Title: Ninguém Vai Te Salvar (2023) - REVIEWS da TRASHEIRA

Então a gente tá sempre acompanhando ela em todas as cenas do filme, e ela passa muito bem ali tudo que a personagem tá sentindo, tá raciocinando, só com gestos e exclamações, é tudo muito bem feito. A gente sempre reclama de filme aqui que insiste em colocar diálogo expositivo explicando o óbvio. E esse filme é tipo o extremo oposto disso. O que você precisa entender da história tá ali explícito ou implícito nos visuais.
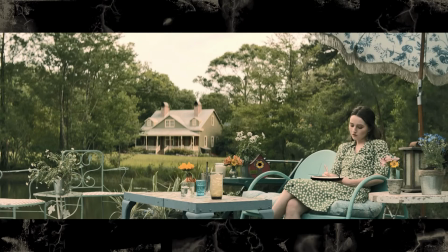A gente saca no começo, por exemplo, que a mãe da protagonista morreu, porque ela vai visitar o túmulo da mãe. E se você ver a data lá, você percebe que foi uma morte relativamente recente, uns 3, 4 anos. E nesse tempo todo ali, a protagonista tá vivendo sozinha então.
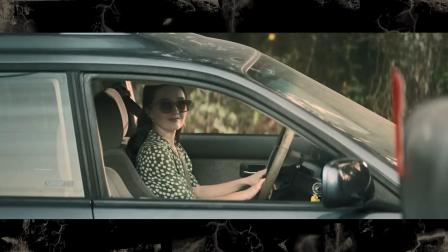E aí as interações que ela tem com outras pessoas ali no começo,
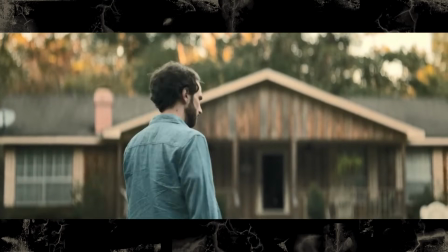ela tenta cumprimentar o vizinho dela e ele fecha a cara e ignora, ela recebe uma ligação na casa dela que é só alguém xingando, ela nem escuta, ela só desliga o telefone de novo como se fosse uma coisa corriqueira. Tudo isso tá lá pra estabelecer ela como persona não grata da cidade. Então ela realmente só tinha a mãe, a mãe morreu e agora ela tá sozinha ali.
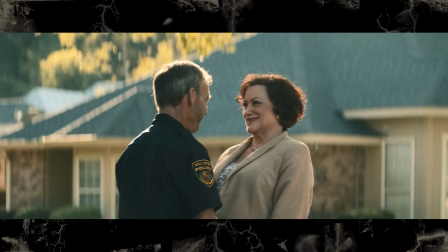O que tem mais destaque de todas essas interações é um casal mais velho que a gente vê ali num plano detalhe que o cara é o chefe de polícia da cidade.
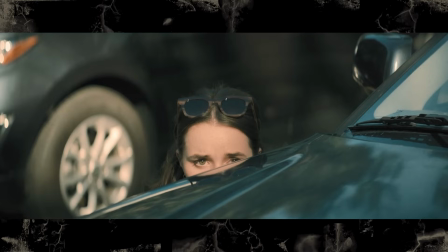Aí a gente vê ela se escondendo desse casal no começo pra não ter que falar com eles. Até aí eu na rua com qualquer conhecido, então não achei tão estranho.
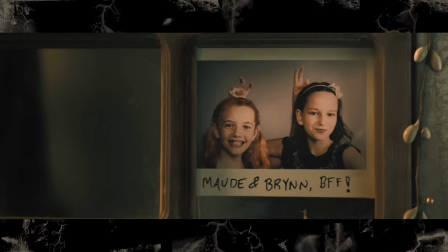A gente descobre então que esse casal são pais de uma amiga de infância da protagonista. Fica implícito que eles têm um atrito ali com a protagonista, né? O que é confirmado depois quando ela entra na delegacia mais tarde pra tentar pedir ajuda e a mulher cospe na cara dela.
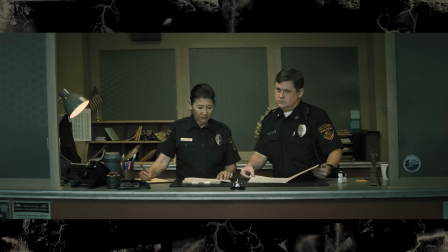Isso junto com uma reação de ódio ou indiferença ali do chefe de polícia e dos demais policiais presentes justifica também o porquê da protagonista não pedir ajuda pra autoridades depois de sobreviver à primeira noite de invasão de Alien ali, né? Aquela galera provavelmente não vai estar interessada em ajudar ela nem escutar o que ela tem pra falar. E eu acho que daí que vem o título do filme também, né? Porque realmente nem a galera que tava lá pra salvar ela vai fazer isso. E o filme também é bem direto ao ponto, o que ajuda muito essa questão de ele não ter diálogo. Logo, uma das primeiras coisas que acontece é a protagonista sair de casa e ver um círculo esquisito ali na grama,
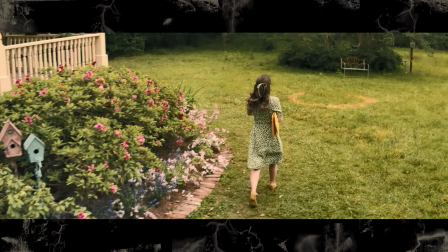Tal qual Sinais, né? A referência é óbvia, a gente não pode deixar de fazer.
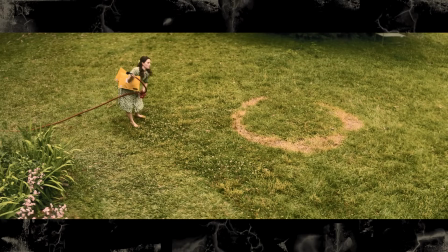Que é o rastro que as naves alienígenas deixam quando elas passam ali. E tem um suspense, um terror ali, quando a menina tá indo pra cidade pedir ajuda.
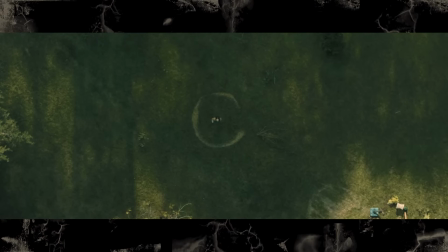E a gente vai vendo que tem várias marcas dessas espalhadas ali em vários lugares.
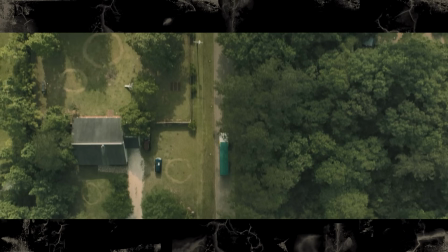Até quando ela tenta pegar um ônibus pra fugir da cidade, vem um plano de cima que a gente vê que as marcas estão ali também. Aí a gente tem uma ideia da dimensão desse ataque. E eu gostei também que o filme não finge ser o que ele não é. Em 10 minutos de filme já começa o ataque de alien. Isso me surpreendeu muito, porque filme conceitão demora pro bagulho engatar. Ah, mas são aliens ou é a cabeça dela que tá imaginando isso? Não, não tem. No começo ainda tem um suspense ali, mas é mais em relação à figura deles do que a ser alien ou não.
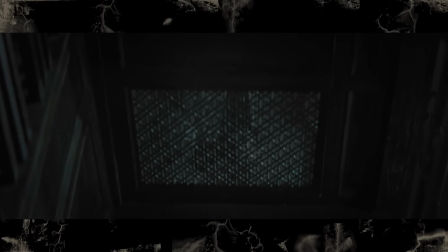Porque você vê eles desfocados ali no vidro, ou passando assim muito atrás,
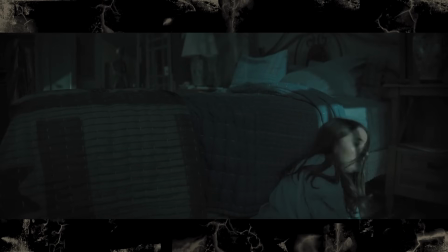mas já é um formato esquisito. até que em 20 minutos já tá o alien todo lá, você já vê pé, já vê a cabeça. E eu achei a direção aqui muito boa também. Uma parada que é muito legal que eles fazem é o uso dos planos gerais aéreos, que é um recurso bem comum em cinema, né? Mas aqui tem um significado a mais porque é meio que o ponto de vista dos aliens se aproximando ali.
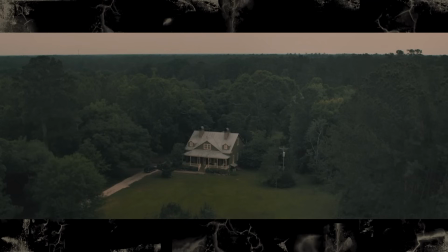O filme começa com um plano desses mostrando a casa da protagonista de cima, já mostrando que os ETs estão de olho ali desde o primeiro segundo do filme.
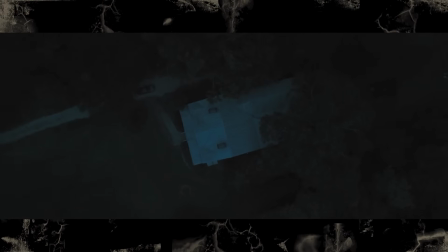A invasão começando é representada por um desses, é um plano zenital, Se aproximando da casa,
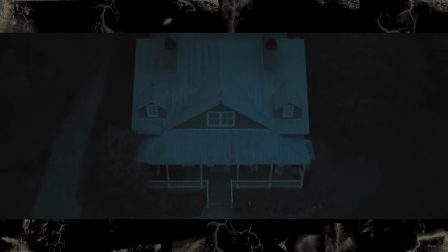girando E eventualmente ajustando pra mirar pra janela da protagonista Até quando ela tenta fugir ou ir de um lugar pro outro Pegar o carro,
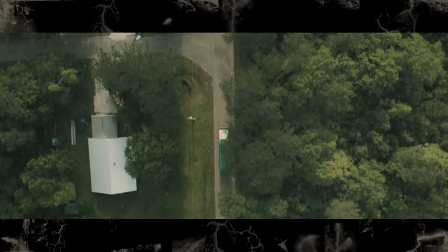pegar o ônibus A gente vê no plano Zenital também acompanhando ela Como se ela não tivesse escapatório Os E.T. estão indo atrás O primeiro plano dela dirigindo, inclusive, eu achei bem foda Porque eles filmaram um lago que tava refletindo o céu ali Então dá uma impressão de que ela tá passando com o carro Do lado de um buraco ali cheio de nuvem Eu achei muito bom o visual, eu nunca vi nada parecido assim em filme E é aquilo do filme ser bem dinâmico também.
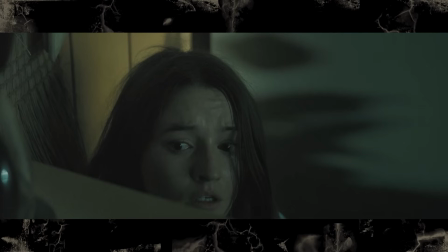A protagonista tá sendo sempre jogada em uma situação de tensão diferente e a direção coordena tudo muito bem.
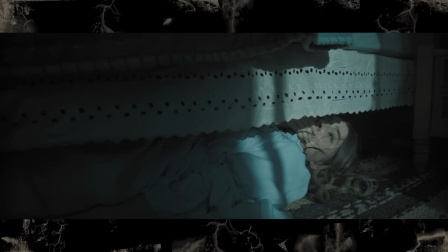É um filme muito tenso.
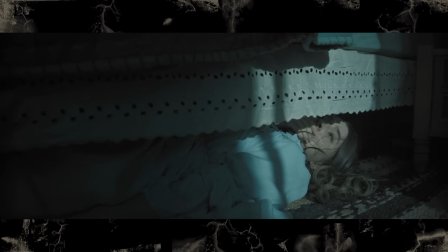Tem aqui muitos momentos que são a protagonista escondida ou presa em algum lugar pequeno, ou ela tá embaixo da cama,
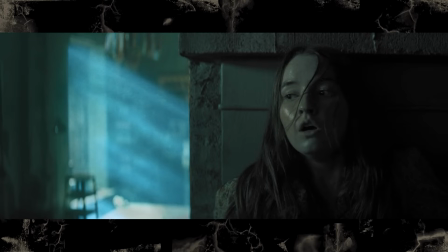ou presa do lado da geladeira, ou escondida embaixo de uma mesa, enquanto a gente vê o alien se aproximando lentamente,
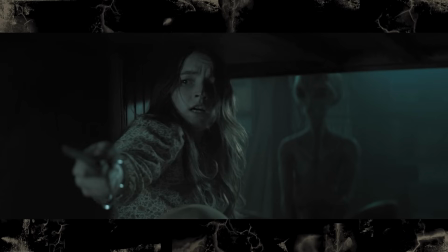no fundo, fora de foco, ou chegando ali por debaixo dos móveis. E os aliens vão ficando mais espertos também. Eles passam a emboscar ela de jeitos diferentes, E acaba que boa parte do filme, principalmente o começo, é essa sequência de cenas de perseguição ali, muito bem feitas e muito tensas.
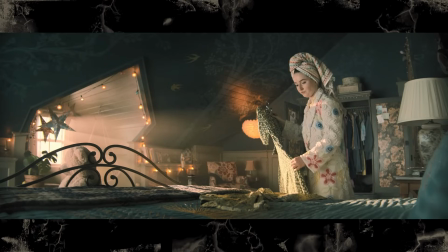O filme tem um visual bem peculiar também, porque nas cenas da garota na casa dela, é um visual ali bem anos 50, anos 60.
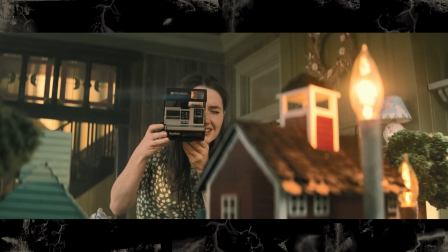A casa é antiga, ela usa um figurino de época,
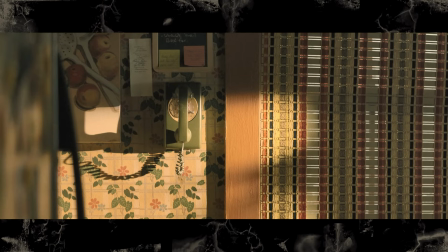ela não tem muito acesso à tecnologia ali, não tem celular, não tem computador, não tem nada, o telefone é antigo. E ela também gosta de música mais antiga, ela coloca disco pra tocar, pra ela dançar sozinha ali. Tipo você escutando It's My Party and I Cry If I Want You em Casa. Você não fale mal de Leslie Gore aqui, que esse álbum é muito bom.
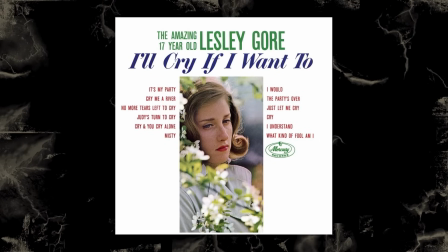A Mona, com 16 anos, lançou o álbum que tem Cry em todos os nomes das músicas. Ela é um gênio. Só que aí, quando a gente vê as datas dos túmulos, a gente vê que o filme realmente se passa em 2022.
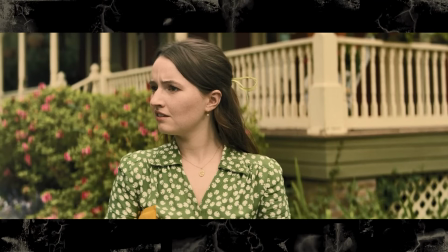Então tudo isso é um recurso estilístico ali pra mostrar como que a protagonista realmente vive isolada ali no mundinho dela Sem nenhum contato muito extremo com a sociedade Acho que serve também pra mostrar o quanto a cidadezinha dela é bem pacata ali,
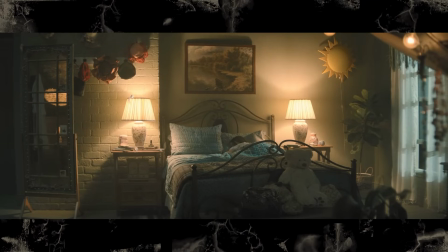bem parada no tempo E também acho que pode ser uma homenagem aos filmes dos anos 50 Que foi a primeira era de ouro de filme de
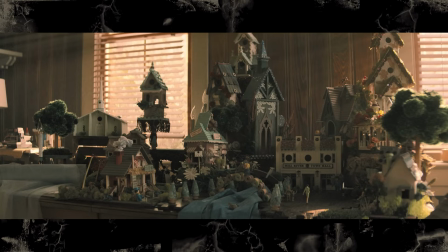alienígenas de Hollywood Eu gosto de um visual aqui que são as maquetes que ela monta que ela compra umas casas de passarinho customizadas e faz a própria
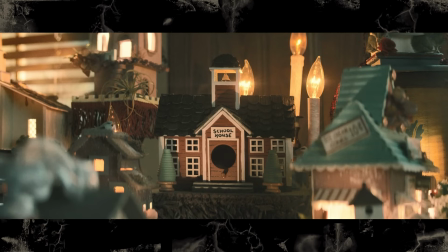cidadezinha miniatura ali na mesa da casa dela. O que é legal, porque é como se a personagem estivesse criando a cidadezinha perfeita dela ali pra compensar que o pessoal da cidade trata ela mal e exclui ela.
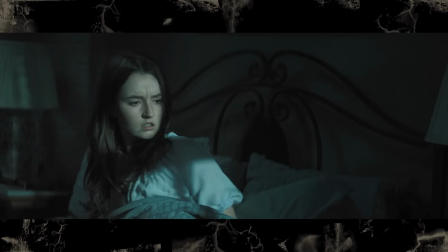E o filme tem uma fotografia bem maneira também. A maior parte dele se passa de noite, então ele tem um visual que é sombrio, mas não é escuro e impossível de ver. Ele fica uma coisa meio opaca, meio obscura ali, mas que eu acho que é bem tenso e funciona. E ele usa bem o clichê do gênero, que são as luzes fortes de nave espacial.
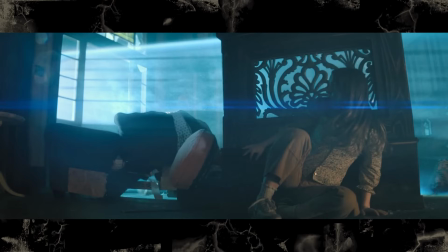E isso acaba que dá um visual diferente pra algumas cenas ali, até porque são umas fontes de luz diferentes e algumas tem cores diferentes.
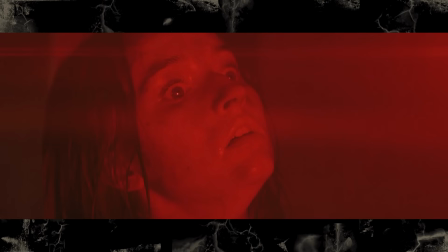Então tem cenas que ficam com a fotografia meio monocromática, colorida ali. E a gente tem que falar mais sobre os aliens e sobre toda essa tecnologia que eles usam, mas isso eu já acho que pode ser considerado spoiler, talvez, então a gente vai entrar na spoiler zone pra falar aqui do restante do filme. Então é isso.
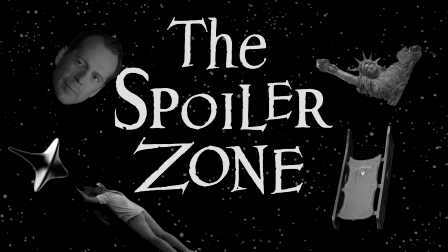Pra mim, a melhor coisa desse filme foi como o Duffield usou todo tipo de clichê de invasão alienígena possível do cinema, mas praticamente todos eles têm algum tipo de variação que ele fez. Em filme de alien, normalmente, os alienígenas desligam as luzes pra denotar ali a presença deles.
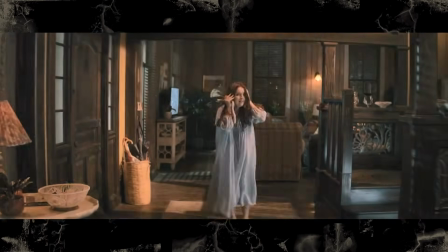E nesse filme é diferente, porque os aliens simplesmente acendem a luz da porra toda no meio da noite, E o que é igualmente assustador, né? Pra pessoa que tá ali, o protagonismo que tá acontecendo. Esse filme tem as naves espaciais, que tem aquele design bem clássico de disco voador.
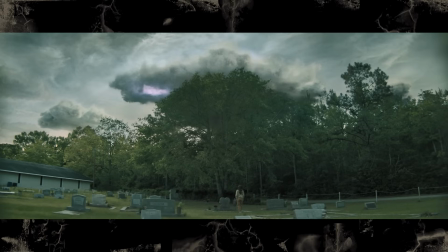Aquele que a gente conhece de desenho, de tudo. E elas demoram mais pra aparecer, porque na primeira metade do filme eles ficam escondidos ali atrás de umas nuvens.
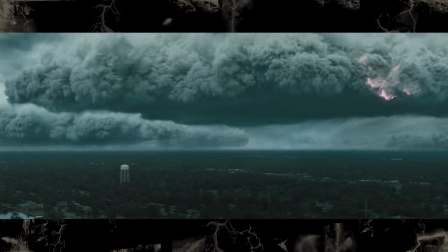Porque tem uma tempestade sobrevoando a cidade. E nesse ponto ele é bem parecido com o Não Não Olhe, do Jordan Peele. E outro aspecto que é parecido com o Não Não Olhe também é a subversão da nave ali, porque quando a menina é abduzida ela não enxerga direito o que tá ali por dentro,
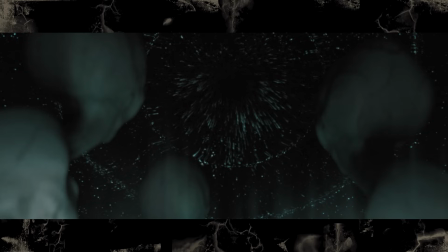porque tá tudo meio desfocado mas a gente consegue entender que a nave se comunica com os aliens de certa forma,
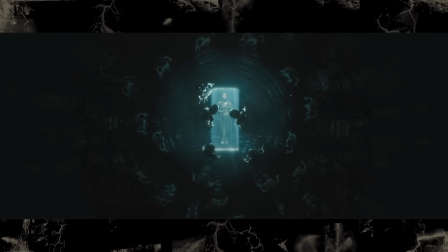então é como se a nave também fosse uma coisa orgânica ali, uma espécie de criatura. Os aliens em si foi o que eu achei mais brabo, porque eles tem aquele visual clássico dos cinzentos que a galera chama, né?
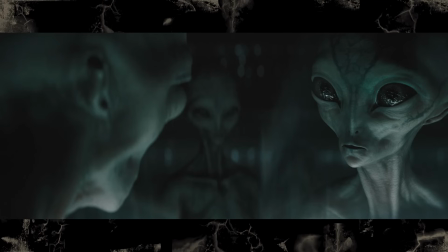Aquele design de ET magro, cinza, cabeçudo com olho preto.